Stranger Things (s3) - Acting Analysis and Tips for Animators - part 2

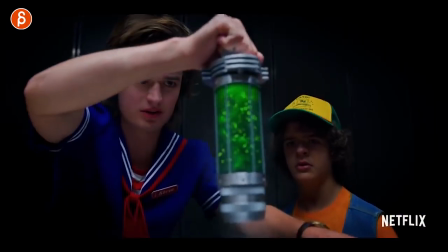Welcome back, it is Thursday and that means acting analysis for animators and today I'm going to talk about Stranger Things Season 3 and this is part 2. That's right, part 2 out of 3, why waste time, let's go straight to the shots.
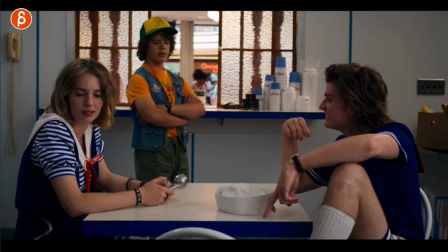Alright, first one is this where Harrington tells him that he's going to sneak, it's so good, sneak into the place.
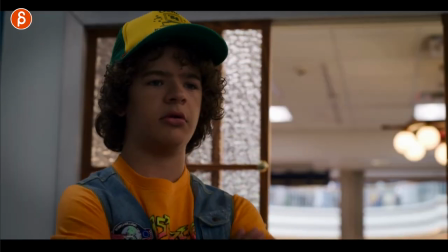Now, why am I showing you this? Usually you want to avoid acting out words, it's a bit too on the nose, but if you do something like this,
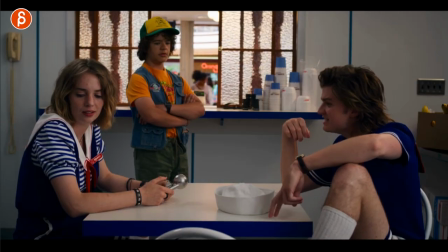you might as well do something like that. it's gonna be really fun to animate with the fingers there but it's one of those moments where he's exaggerating on purpose he's trying to convince the people i love their reactions but also like his little tiny head shake there
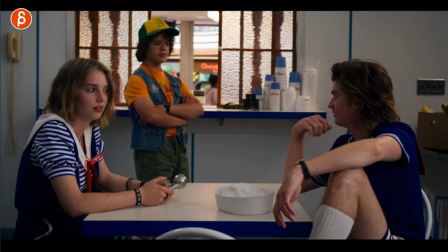he's sneak so good great little pause great overall
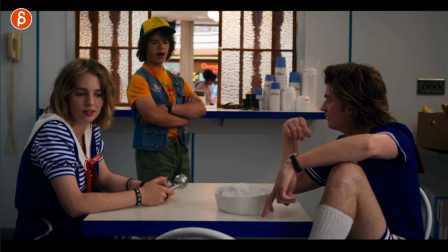pose that means nothing i just like this moment so if you do want to act out words think about a moment where well what could i do to give this that an extra little funny moment it's not just me you know if i say wait i look at the watch stuff like that it's not overused i think
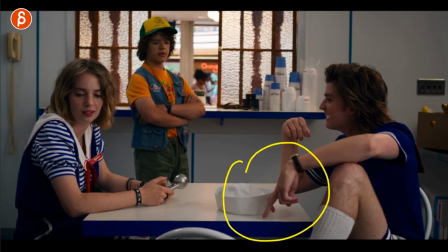this is a very creative way of adding the sneaking aspect to the shot next up within the same set you have this character and
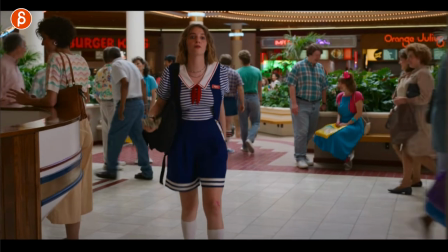why am i showing you this i'm a big fan of using space in a scene so usually you have your camera which is locked off camera and your character is either here or waist up and a lot of animation shots from students you have you know arm gesturing and the character is completely
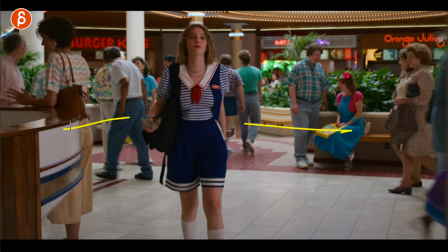locked there's no real contrast in usage of space so i would highly recommend that you use at least left and right but if you can and why not go back and forth in and out of the scene use depth now i know this is more complicated to do but i you can also
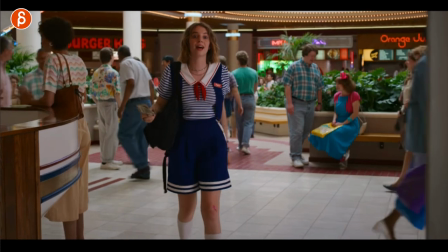use that as an emphasis in terms of the character's lip sync and the character's emotion and whatever she wants to say in this case so for her she needs to go
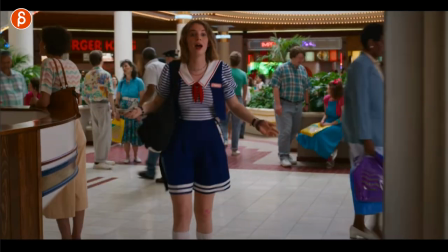she goes back but she wants to make a point so now she stops and goes back forward again it adds emphasis it's
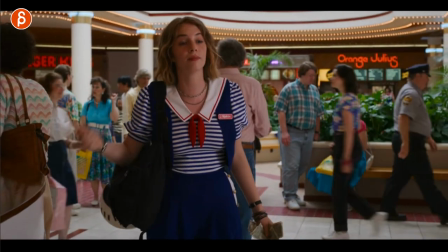also more interesting visually and when she's done fast forward here she
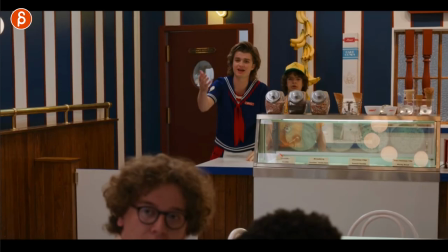turns away and leaves now again I know this is very complex because you have a backwards
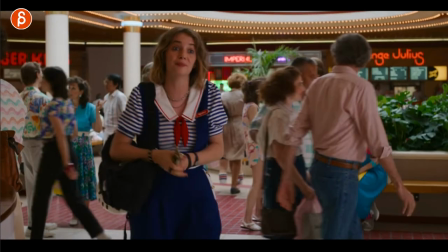walk with a stop change of direction walking forward and then at the end walk backwards with a turn beginning into a run it's all very
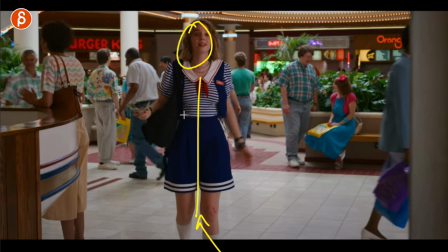very complex but overall to me much more interesting than just a character that just stands and doesn't really move and you know with IK legs bolted down and it
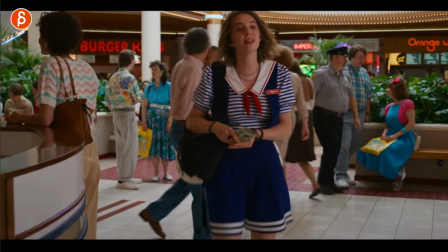just adds more contrast more visual interest and I would at least consider something like that if you have a set that has room now
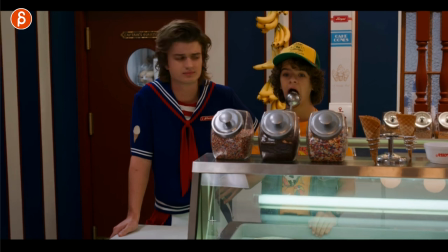within that whole sequence I love this here you know I love props I love this and what he does with it right he goes hey don't do this it's gross I love this moment
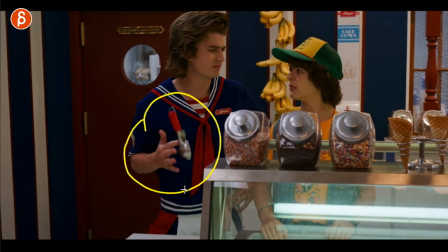that's great just seeing this tells me he's very confident he's very arrogant about his job and his abilities but
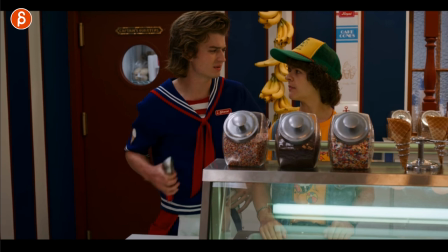he also shows that he is a master of using this he's done this before he just adds a general attitude I love that he does this without looking it's all very casual it's just an added cool factor to the character and again using the prop in an interesting way if you already have
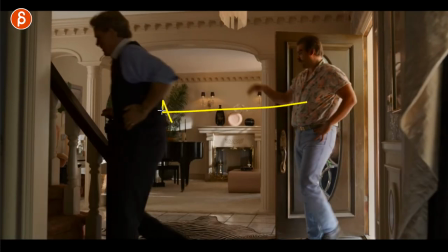a prop now speaking of prop here is this where this character who does not like this character at all comes in and does this
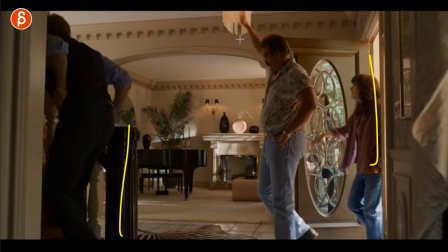so it doesn't have to be a prop that you're holding this could be something that's part of the environment but this adds one more layer of i don't like
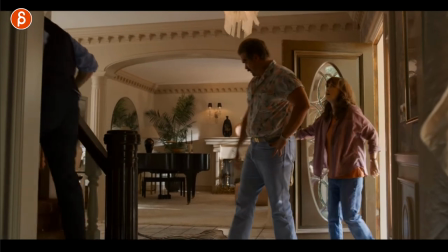this place i don't respect you i'm going to do whatever i can to annoy you just an added extra moment that is just animation
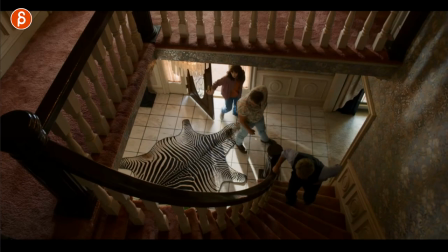wise is not huge as your arm up and down but it gives you an extra attitude and this continues here where he's about to grab this now look what
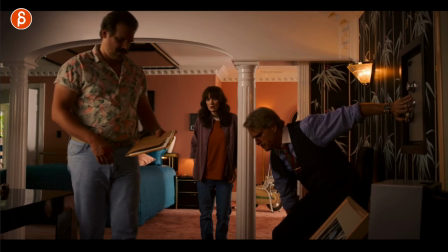he does to this place here and it's just that added thing of i don't like you i want to show you how much i hate you it's just
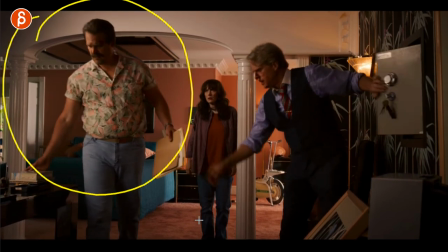again this idle thing with prop it's just an extra visual cue of how much i hate you just that added attitude is great and even
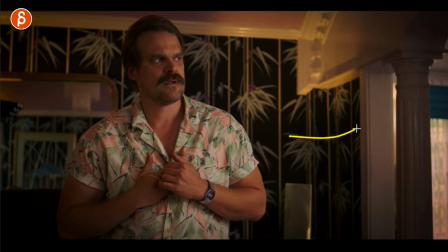at the end when he has the rubber band here you might argue well the scene is done she exits the lip sync is done you could end the shot now or
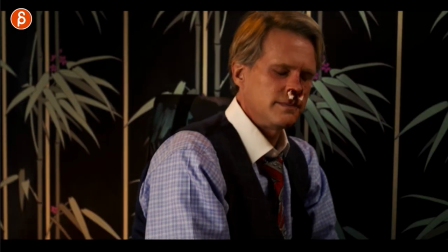you could add this now i know this adds an extra shot you might extend or overextend the shot it might be okay